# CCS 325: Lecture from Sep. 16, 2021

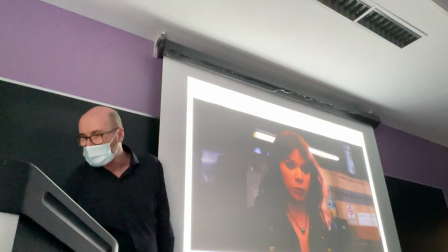(44:58)
something
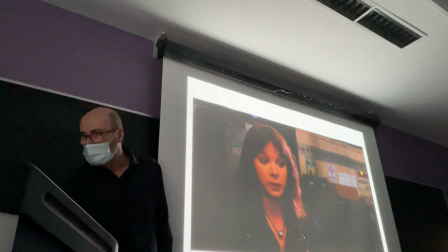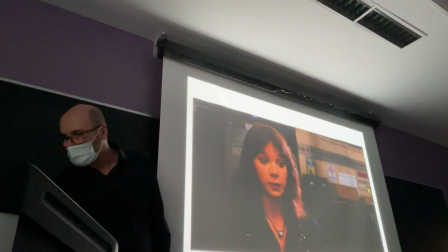is happening the computer must be slowing down for another process in the background see
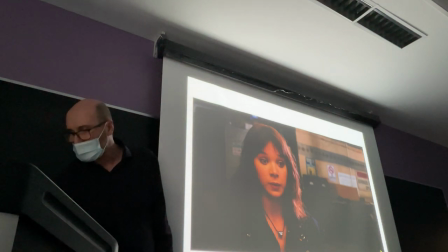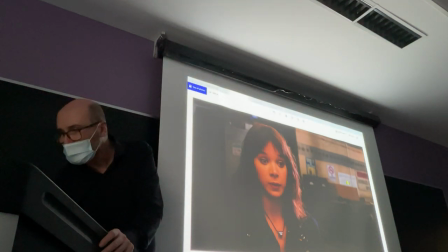(45:32)
what is going on otherwise
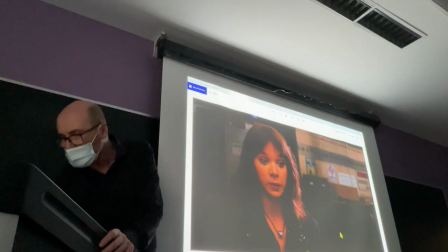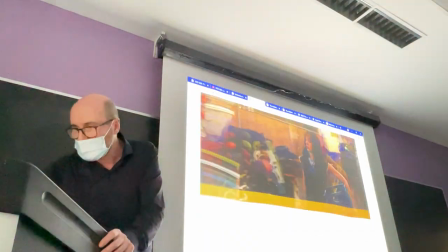(45:48)
I can go back here and
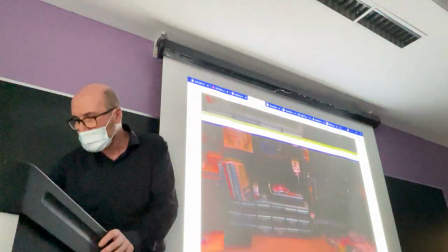(45:57)
continue from the pages
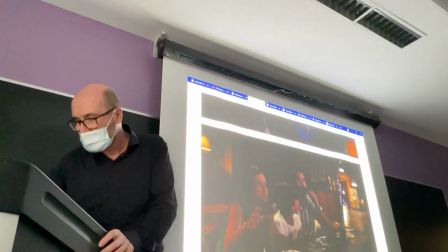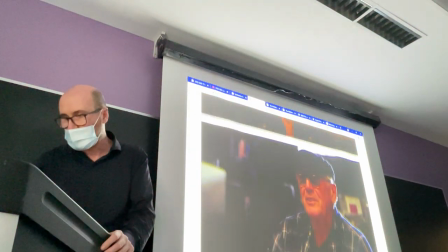(46:08)
find where we were okay she goes to this
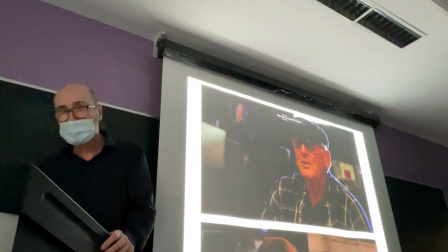(46:16)
full screen and
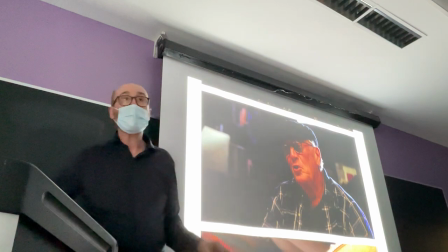(46:21)
he says just just take the car right Hank is a positive character,
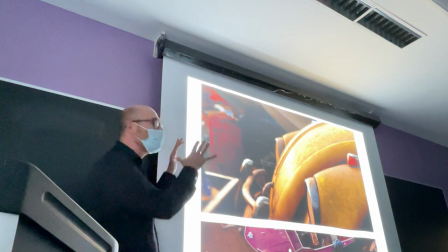(46:27)
so she goes back, we look at the car, adjust the bottom of the front,
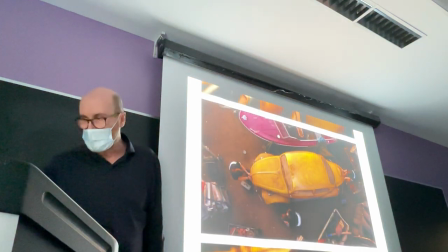(46:32)
because the headlights are the eyes, she works on the car, view from the top,
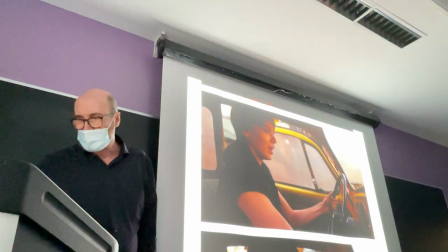(46:39)
and finally the car starts, and she starts smiling,
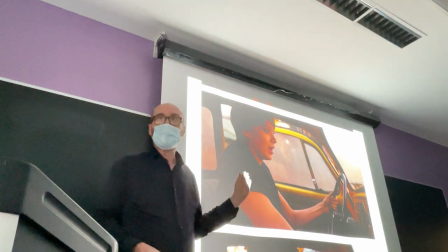(46:45)
but also look at her hair in here. It's the look of a more mature woman, right?
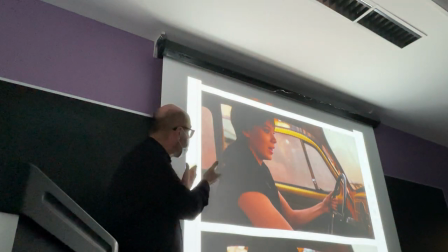(46:52)
It's not the rough, the roughy, scrappy girl we saw before.
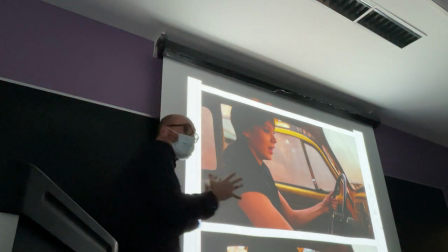(46:57)
She does look like a woman in here. She's finding her feet in this kind of...
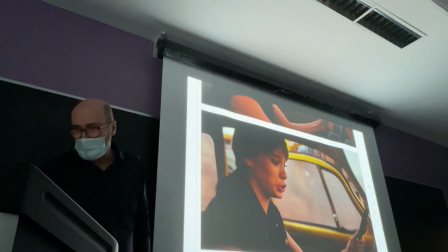(47:04)
And then, of course, she smiles and she's so happy.
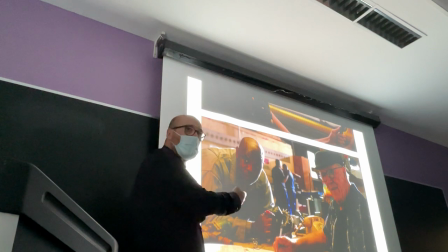(47:08)
And this time people are watching and looking at her go by and they're puzzled.
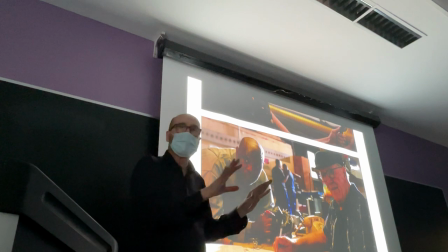(47:16)
They don't know what happened. She's different.
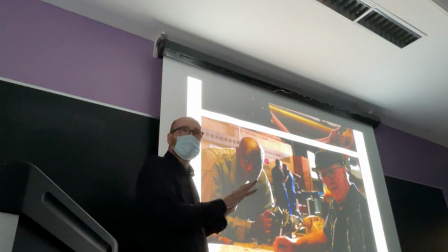(47:20)
so they're wondering what she did but they're trying to measure to
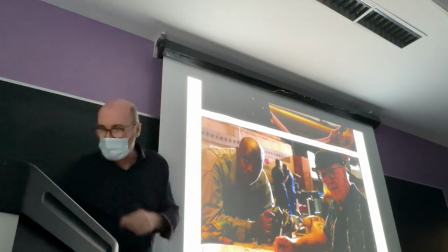(47:26)
sense the change that is occurring and there she is first
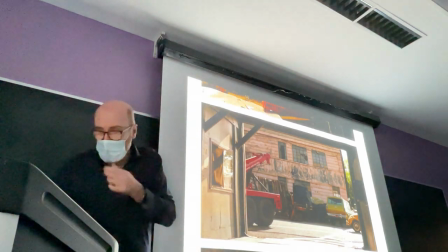(47:31)
we see the car because the car is the vessel of her change and then there
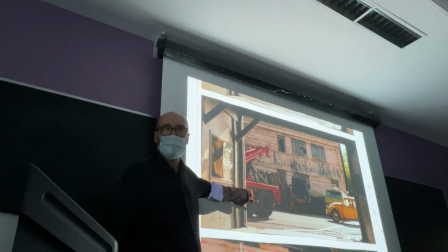(47:37)
she goes don't forget that there is a tow truck in case you are wondering is
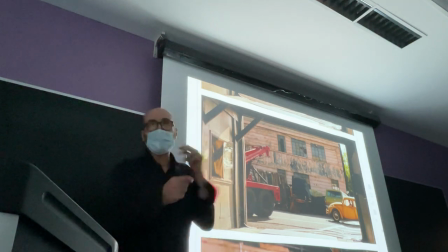(47:43)
this safe? is this a good move? and then Hank will say it's a piece of junk in case
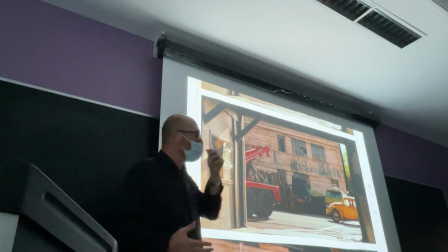(47:48)
you missed it let's put a tow truck the biggest tow truck we can find in there right
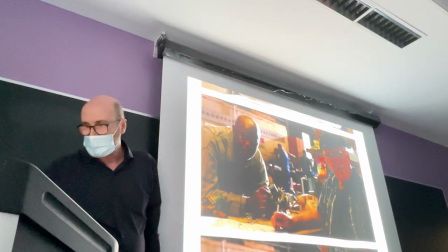(47:54)
this time they're puzzled they don't
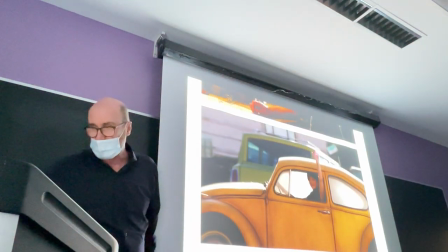(48:01)
know what to think but they have to acknowledge her and she's
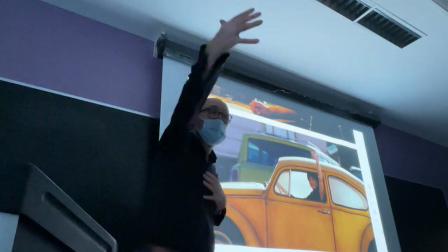(48:07)
finally happy in reference to others
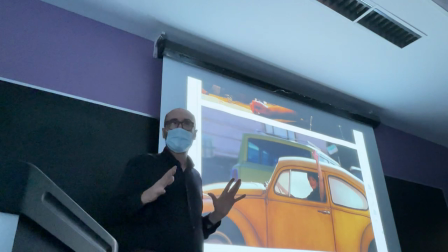(48:12)
she's finally happy in her skin so she's perfectly comfortable in this gesture in
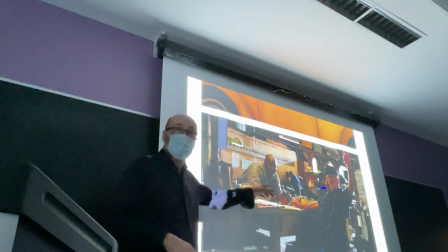(48:20)
public for the first time and even though they're puzzled they have to react she's leading they're following
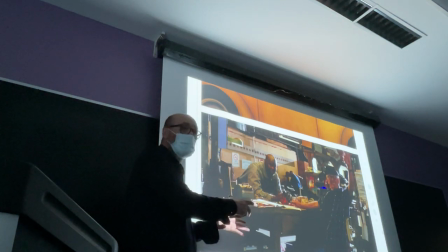(48:26)
right she's the leader in this dynamic they don't know what to think and they would like
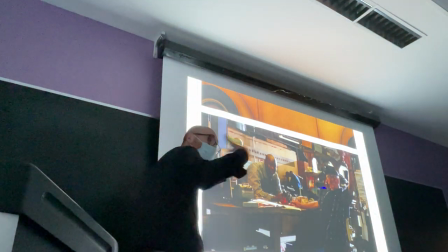(48:32)
to express their fears and concerns to play along because she has this energy that she's projecting that comes from having a car.
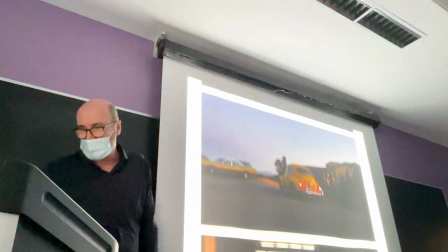(48:42)
She goes back home, she goes to the garage,
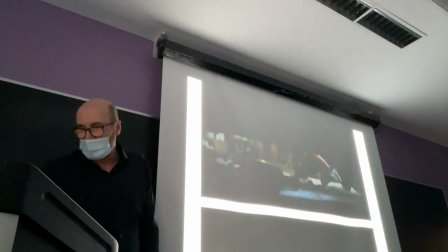(48:45)
and of course she will realize that this is a bot.
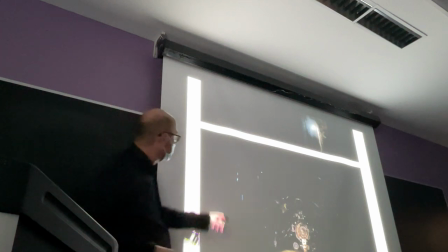(48:52)
And looking under the car, she finds the eyes.
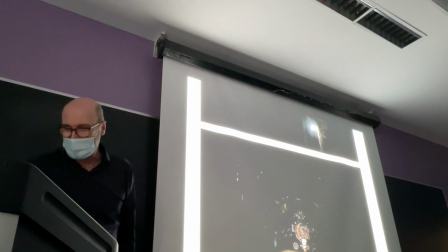(48:55)
We can't see the eyes, but they're there on a regular screen, and they look at each other.
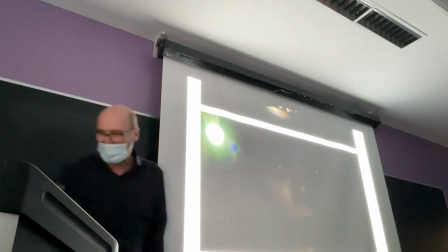(49:03)
This would be her face.